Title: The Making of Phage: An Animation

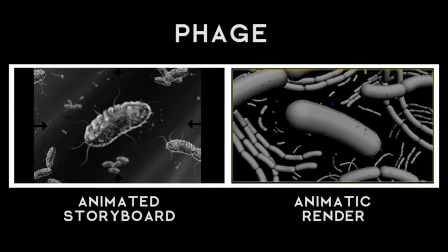[0:05]
Hi everyone, my name is Matt, and this is The Making of Phage, a short film about viruses.
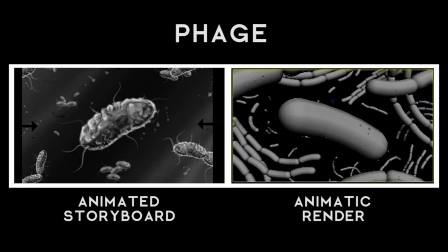[0:11]
Now in order to make an animation, there's a couple of steps involved. The first is creating an animated storyboard, which will plot out each one of the steps in the animation.
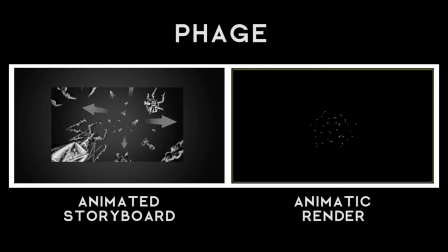[0:19]
And on the far right, we have the animatic render, which is our rough cut of all the models that we're using in our 3D animation.
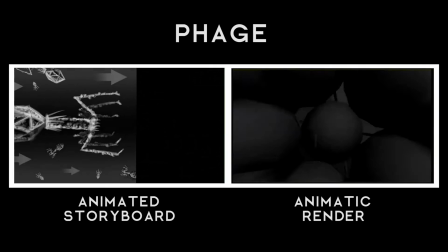[0:27]
Now this one was a student film, so I had a lot of freedom when it came to what I wanted to put in my animation,
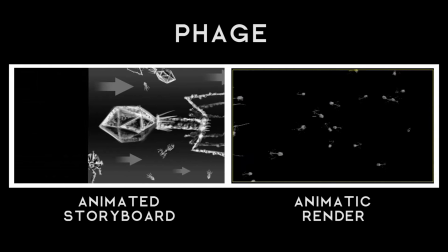[0:33]
But what I wanted to do was create kind of a tongue-in-cheek, overdramatic film, kind of like what you would see on a popular science channel.
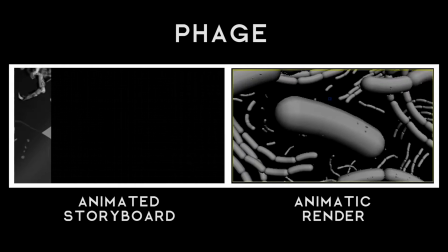[0:42]
And to accomplish that, I went for some really cinematic camera angles. I wanted to play with space and size and depth.
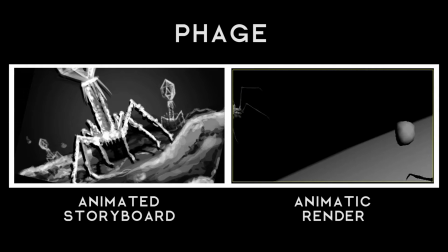[0:48]
And the reason for that was to give you the sense that you're tiny too, and you're floating in this cellular space.
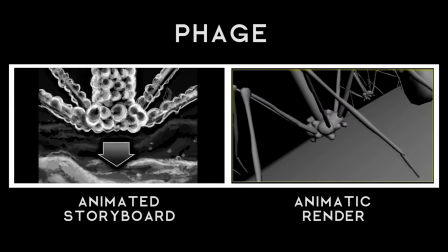[0:54]
And the colors I eventually used were meant to be threatening. Lots of reds and browns and what you might see on a battlefield.
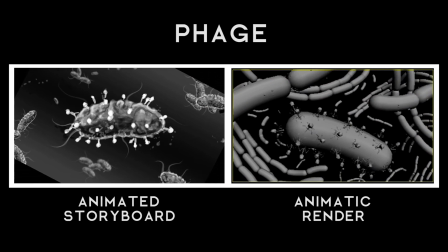[1:01]
And I think it worked out pretty well. And to top it off, I added this really cheesy, deep voice narration for it.
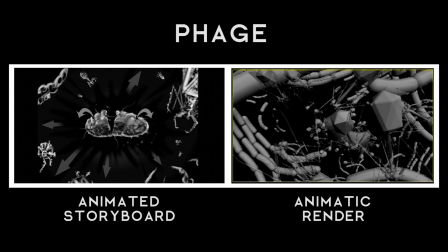[1:11]
So I hope you enjoy it. Go ahead and watch the original if you're interested. And thanks for watching!